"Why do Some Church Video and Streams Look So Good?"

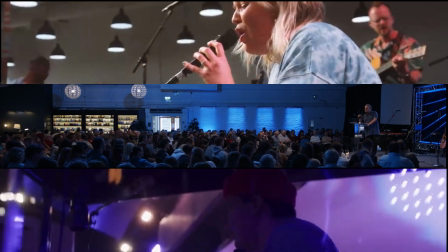0:01 great looking video requires great lighting, so let's take a look at how a few churches achieve this.
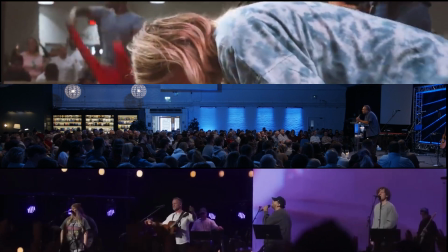0:11 In this video, I'm going to compare various looks from various churches and the kind of lighting setup that they use to achieve this.
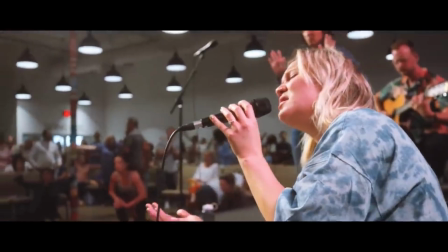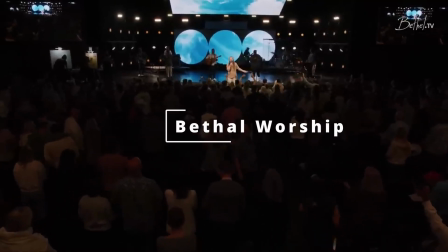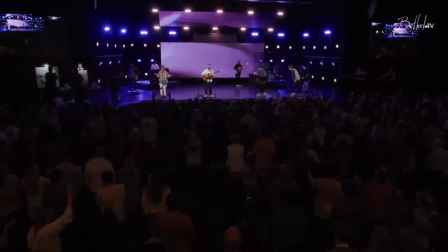0:30 The first thing we notice about this scene is the centre stage.
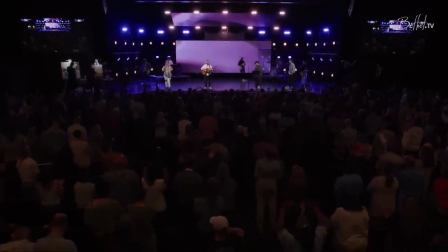0:35 It's more brightly lit than anywhere else, and the light falls off towards the edges and back of the stage slightly.
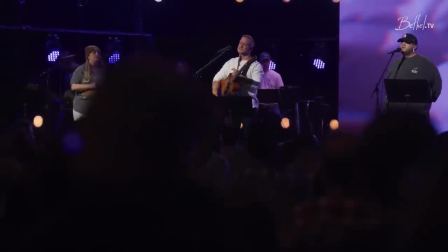0:43 You'll also notice that the audience are quite dark.
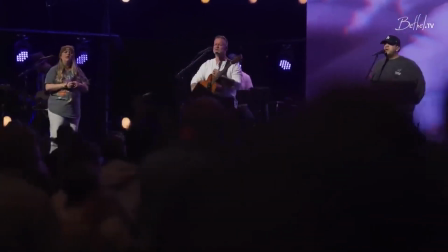0:49 This removes any visual distraction and highlights the band.
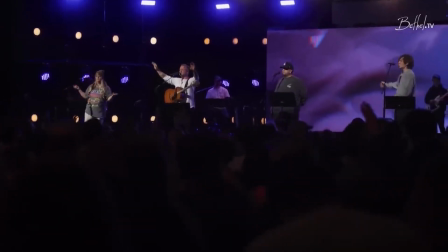0:55 But the other thing I want you to notice is just how many lights they've got. On the sides, they've got 3 banks of lights.
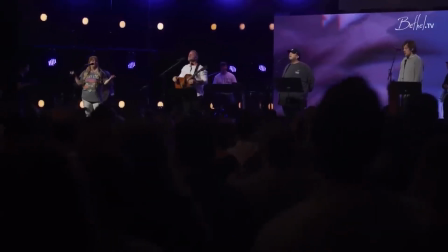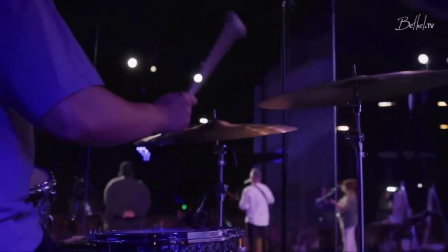1:09 And in this shot from the rear of the stage, you can see the front lights and more lights at the side.
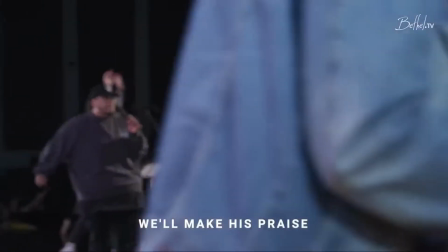1:16 This scene looks bright, but it's the same lighting that's being used for the whole stage.
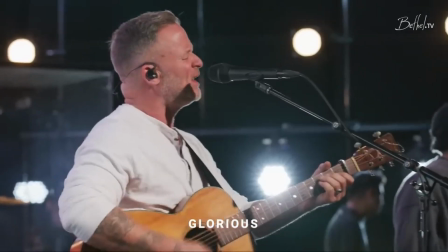1:22 Again, notice all the lights at the side.
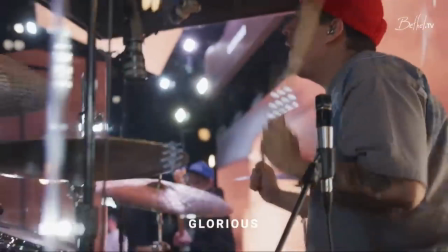1:24 The one thing you notice about this is just how many lights they actually have.
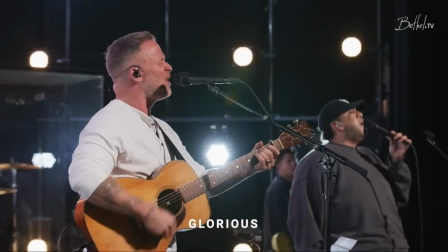1:31 To achieve the effect, they're using a lot of lighting at a low intensity.
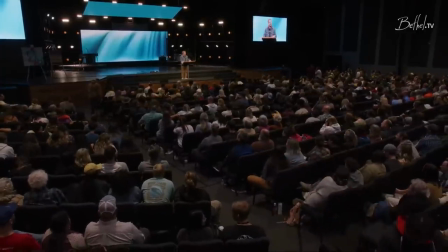1:47 For the main message, the lights in the auditorium have been brought up, giving more even light overall.
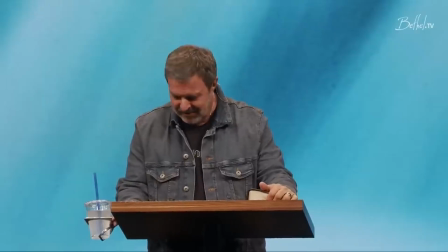1:56 However, the stage is still slightly brighter than the rest of the auditorium.
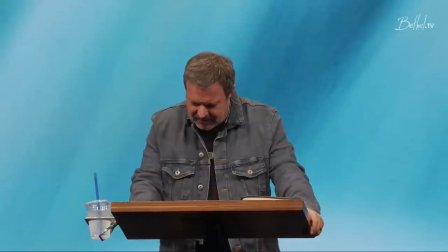2:01 You'll also notice the teal background behind the speaker. Teal's a good colour for a background because it's the complementary colour for skin tones and makes skin tones look a lot better in your footage.
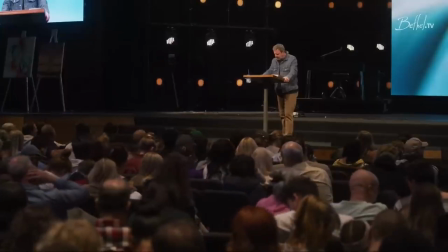2:17 A shot from a different angle reveals the dark sides, and again you can see that the side lighting is still on, helping to illuminate the scene.
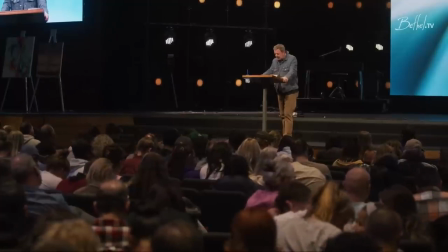2:28 You'll notice that we can see the audience, but they're slightly dimmer lit, so they don't stand out in the image.
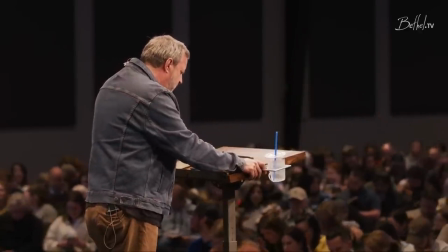2:35 Here you can see it more clearly. The speaker's slightly brighter than the background image.
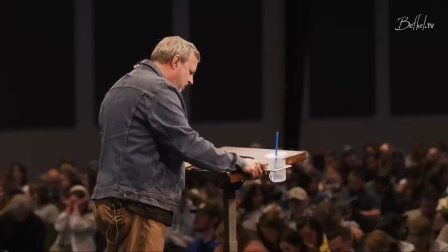2:42 The audience is also blurred, they're out of focus, which makes him sharper in the image as well.
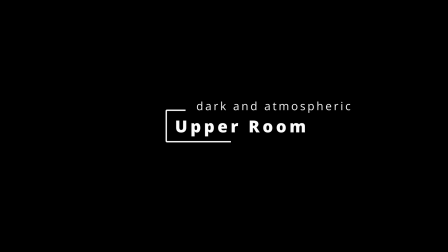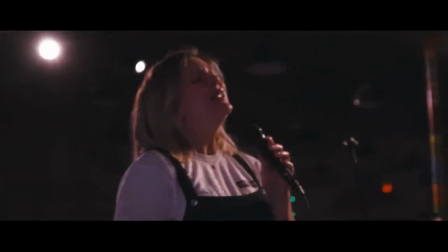2:53 This is a much more dimly lit scene. However, you'll notice it's not dark.
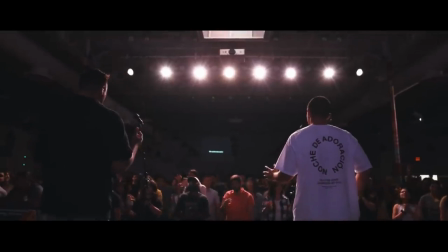2:58 There's still quite a lot of lighting. It's just all very low.
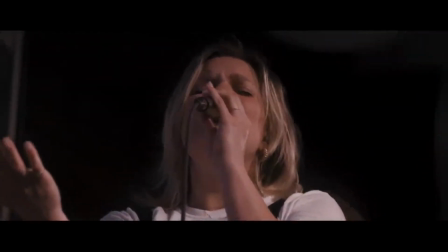3:05 They're using the lighting to create shadows.
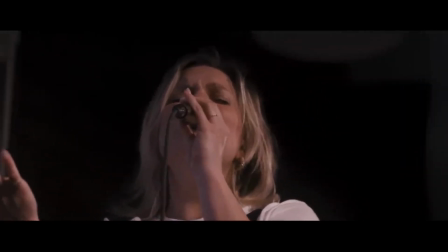3:08 This creates more of an effect of depth in your image, making it look more three-dimensional on a flat screen.
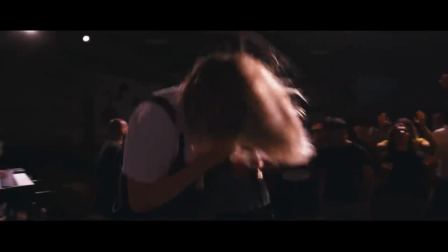3:19 Watch as the lighting catches the singer's hair.
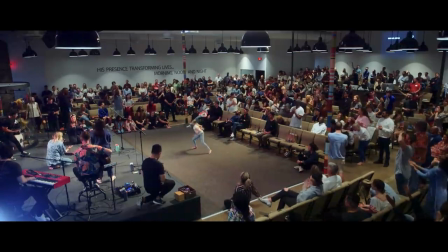3:30 Notice the sheer quantity of house lights.
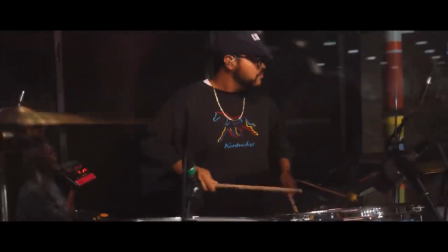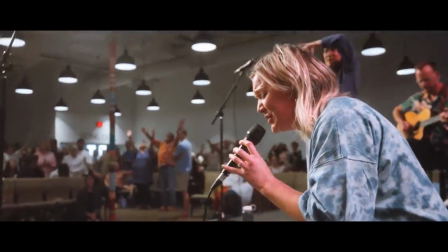3:41 The singer's still quite well lit, but the audience can be seen in the background,
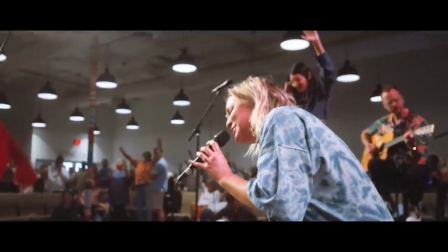3:46 although they're out of focus and blurred, so they're not as distracting.
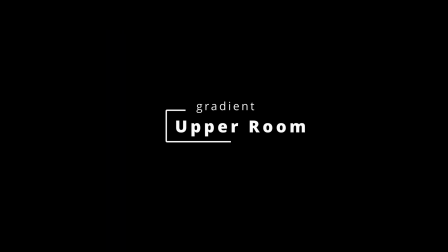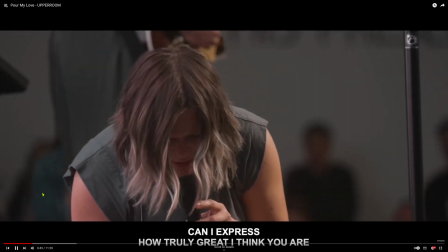3:55 The lighting here looks quite even,
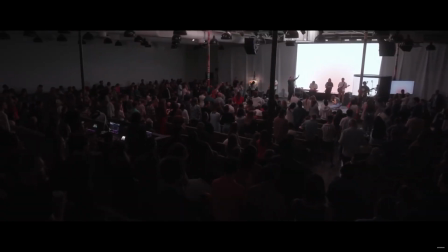4:00 until we zoom out and we see that the lighting falls off the further you get away from the stage.
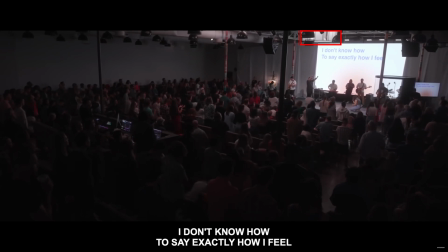4:08 One of the most interesting things about this is if you notice they seem to have a very large diffuse white light.
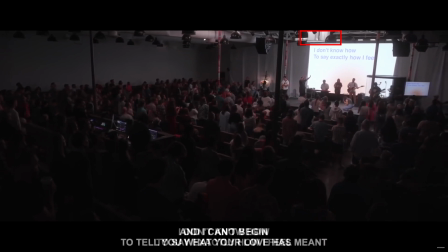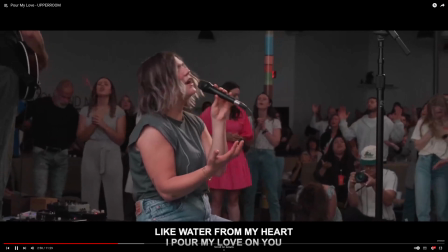4:23 Here again you can see the drop off in light as you move away from the singer. She's slightly more brightly lit than the people in the background.
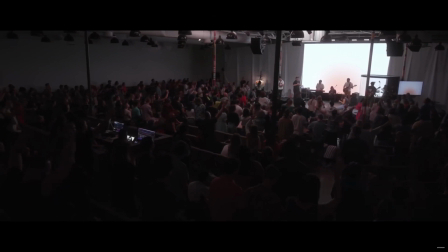4:33 The rear screen is creating quite a lot of backlight here, but overall the lighting's very soft.
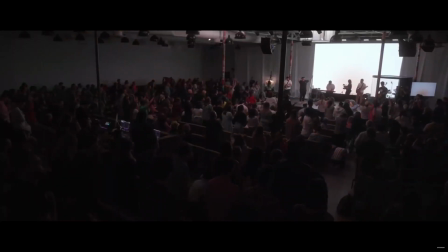4:41 They appear to be using a lot of diffuse light, but notice the stage isn't overly bright,
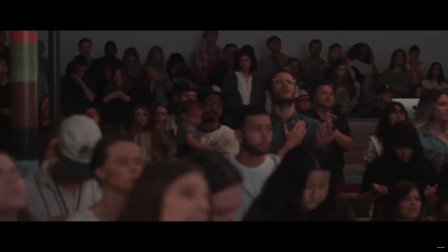4:47 which keeps down the dynamic range, so the camera doesn't have to struggle with massive differences in light.
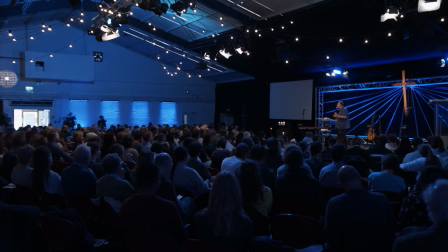4:59 There are lots of interesting things to take note of here. First of all, notice it's fairly even light.
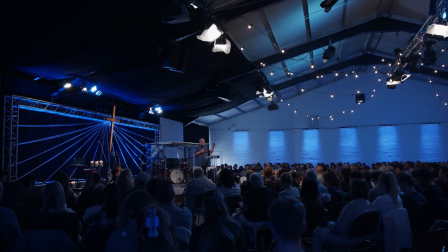5:05 The speaker is a bit brighter than the rest of the audience, but not greatly so. There's also a lot of reflection from the metalwork at the back, and also just look at the number of lights in the ceiling.
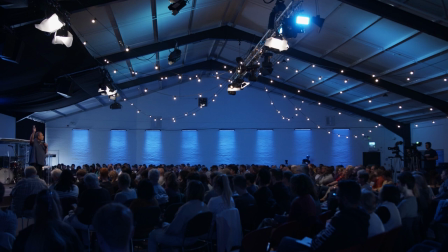5:22 Here, notice that light that's pointing towards us, the blue one, that's shining off the wall to create illumination.
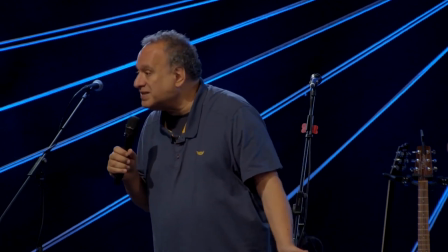5:29 Those blue diagonal lines behind the speaker are not lights, they're reflections off of the steelwork.
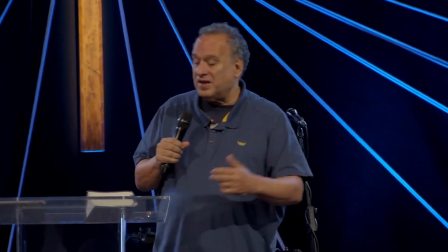5:38 The background isn't black because of lack of light. The background is black because the background is black.
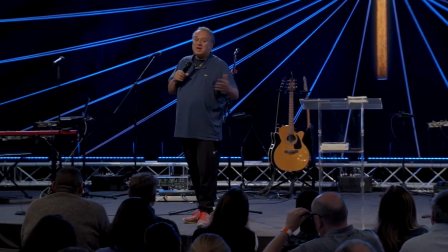5:45 The light coming off of the steelwork shows that there are lights in the background,
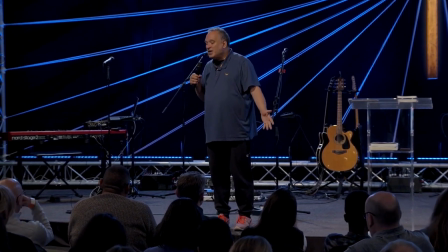5:51 brightening the scene, making it easier again for the camera. Notice the doorway.
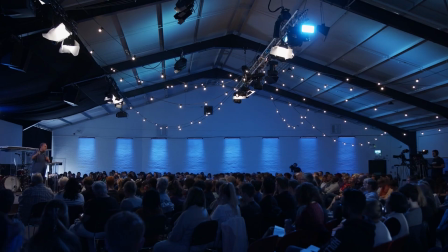5:56 It's overexposed, it's blown out. By making the lighting less extreme, we reduce the demand on the camera and therefore get a better picture. The reason the doorway was overexposed is that's not what the scene is lit for. The scene is lit for what we're seeing here.
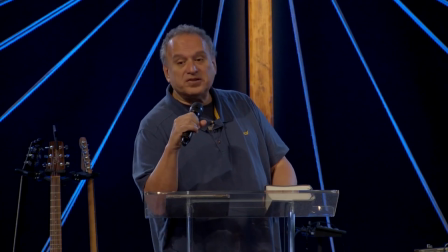6:14 Yes, those are big expensive cameras that we can see on the right hand side, but the scene's been lit to make it easier for the cameras.
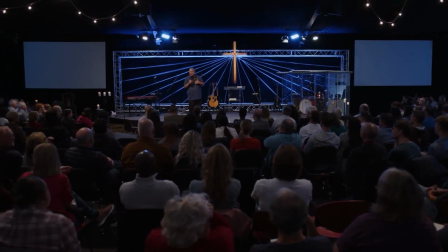6:23 Better cameras are not going to give you a better image if your lighting's not good. You really need good lighting to get good images.
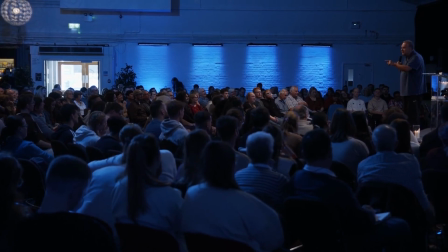6:31 Look at the difference between the door and the speaker.
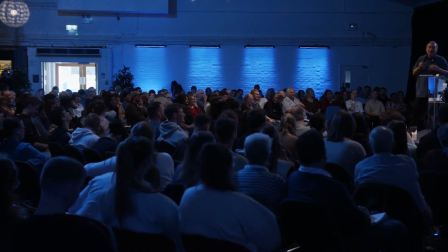6:36 All the detail's gone from the door because the cameras can't cope with that extreme difference in brightness.
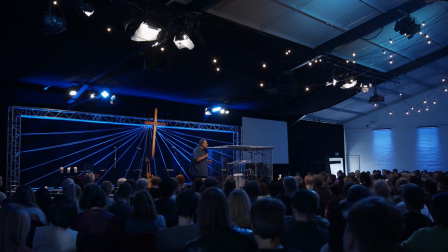6:42 So what they've done here is they've kept the brightness more or less the same across the entire scene.
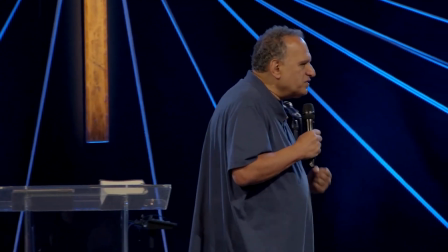6:49 This shows us that getting your lighting right is as important, if not more important, than how much you spend on your cameras.
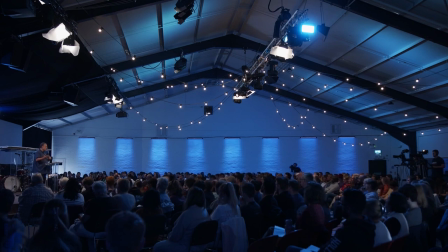6:59 Notice the blue colour on the ceiling and the walls. Particularly on the ceiling, there are certain points where it's brighter than others, which tends to imply they're bouncing light off the ceiling. Again, that's going to diffuse the light and make it softer.
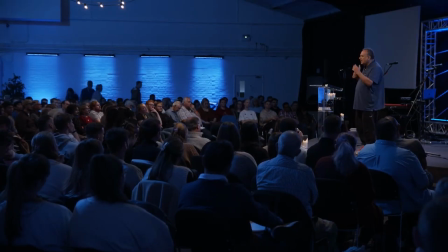7:16 Notice that the faces we can see are lit with white light, whereas the backs of people are lit with blue.
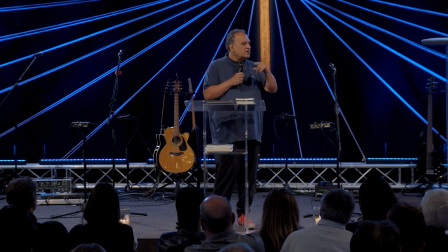7:22 This shows us that they've got different lighting facing forwards and backwards in the auditorium.
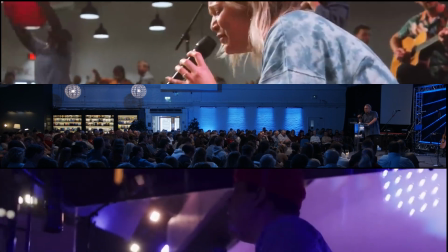7:28 Well, that's it for this video. I hope you found it interesting. If there's one takeaway, it's probably that you need lots of lights.
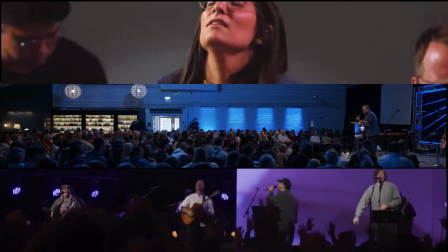7:37 They don't have to be particularly bright, but even lighting for video is much better than having brightly lit hotspots in your image.
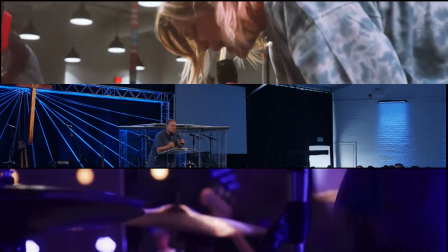7:45 I hope this helps you to improve the lighting in your videos for your church.